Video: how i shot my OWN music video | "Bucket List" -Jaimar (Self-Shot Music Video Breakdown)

you are live with just jaymar in three two one yo what up everybody jaymar varai here i'm a music video director filmmaker and artist and today we're going to be talking about a
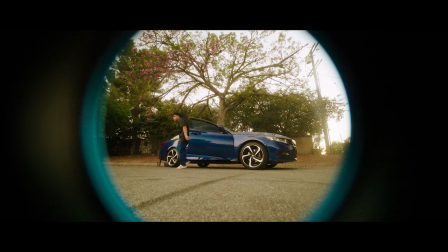13s
music video that i actually self shot this is my second time doing this for my own music video i've done it many times for my covers but this time it's for an original song that i created and it's called bucket list what up people we're back i'm shooting another music video this time it's an original um it's called bucket list i got the gear out i'm gonna be using my car again for this video used it last time for other original that i shot with james called drown
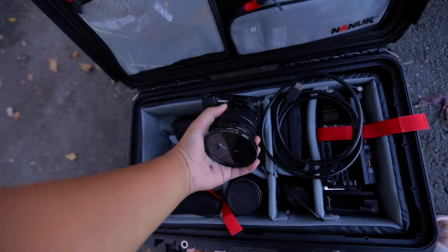39s
what are we messing with i'm gonna get some fisheye stuff i'm gonna have
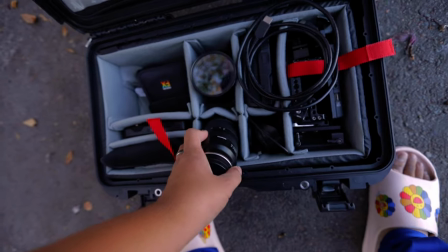44s
kiki operate with the zoom lens so i could get some cool zooms in there handheld prism lens effects filters you guys already know the
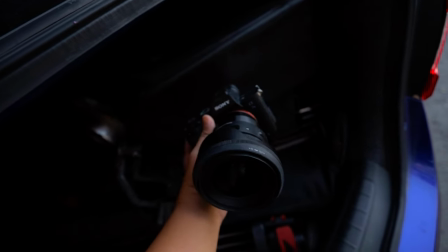53s
deal man shooting it on the sony a7s3 with 24 millimeter 1.4 sigma hit that shallow depth of field and just go nuts i made the song in about a few days and then i shot the video right after i got it mixed and mastered i went straight to go shoot the music video down the street from my house at a park i got i had an audience there with me they were watching me there was there
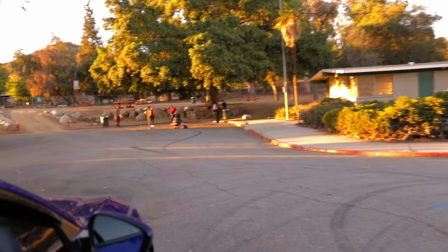75s
was a zumba class going on and there's a lot of people watching as you can see there's a whole group fitness class going over there like a zumba class or something so they're just watching me it's okay got a little audience got a little audience they they were just like watching me do my thing it was kind of funny i've got a few points to go over today real quick so let's talk about the background and just the ambiance of
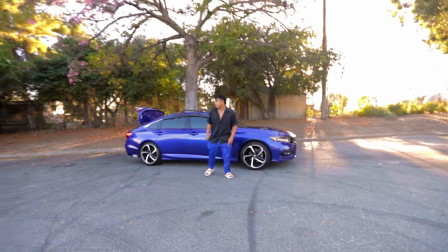94s
the actual music video the music video is literally just me in front of my car i knew that because i didn't want to go extremely super cinematic with this music video i was like yo let's just keep it super simple let's let's let's run off vibes let's just have a good time shooting this let's just have my energy speak for itself and it should feel fun so i literally just performed in front of my car i made sure to color code at least and have some kind of set design or art design going on where i got blue on blue you know what i mean and it's just comfy vibes you know it's nothing too crazy nothing too cinematic just chill fun vibes solo dolo feel me i had my blue pants and i had my blue car to kind of set a tone for like the colors and like how i can play with orange and teal maybe because
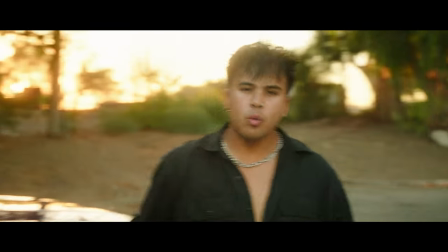142s
i know it's fall and like i got a lot of orange in the background greens in the background and then i have my blue car and my blue pants so that's why i kind of just kept it simple i knew it was going to play off colors as far as the set design
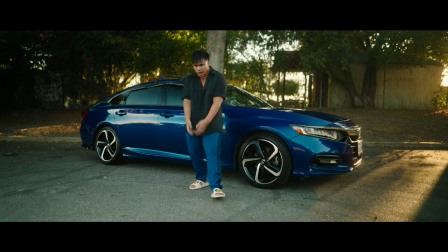154s
and the ambiance now let's talk about this wide shot that you actually see for the very first performance shot not the fisheye shot that you see in the beginning but the very first performance one is where it's a static shot because it's such a wide shot and it's so static i didn't want
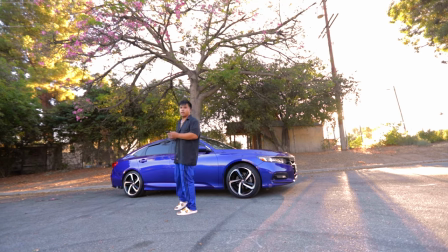169s
it to feel boring this is where i have to be big and have a lot of energy because it's such a wide shot
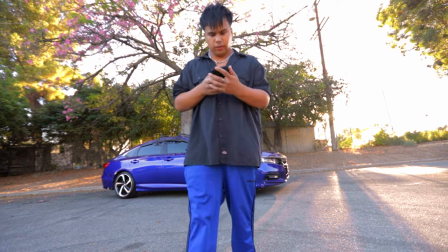176s
this and it's static i have to be big and have a lot of energy so let's fucking do it kiki made this tip she told me make sure you use
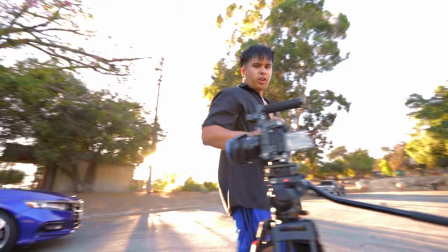184s
all the space around you and go bigger it's actually hard to dance with slippers how is that honey good do i need it in my extra
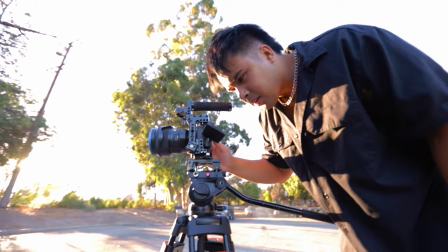192s
i think you need to be bigger and move around your like up and down your car got it okay meaning like make sure that i have a
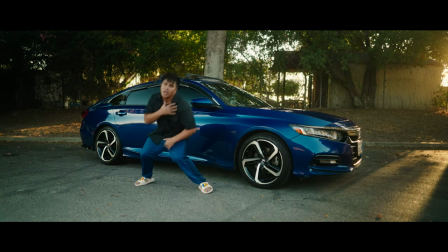201s
lot of energy in my performance i'm dancing around and using my space so that it doesn't feel so static and boring which is why i also added
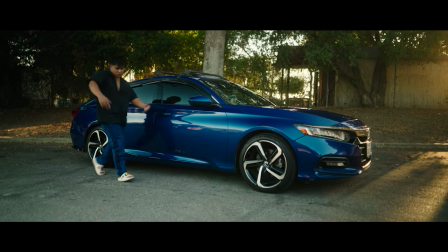210s
in post subtle slow zooms just to give it some movement because yes i could have had it locked off and and just be just you know
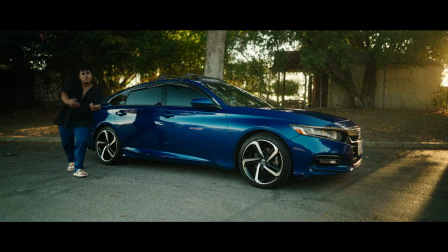218s
the wide shot on its own and me dancing but i knew that it was going to be boring and you might not really feel anything from watching that so shout out to kiki for also being there to like give me some notes as an artist as a talent and as the performer as we were shooting it was kind of like golden hour ish almost going into blue hour i knew that i didn't really want it to be blue hour i wanted it to stay in golden hour with that the sun was starting to peak in we were actually getting some weird flares into the lens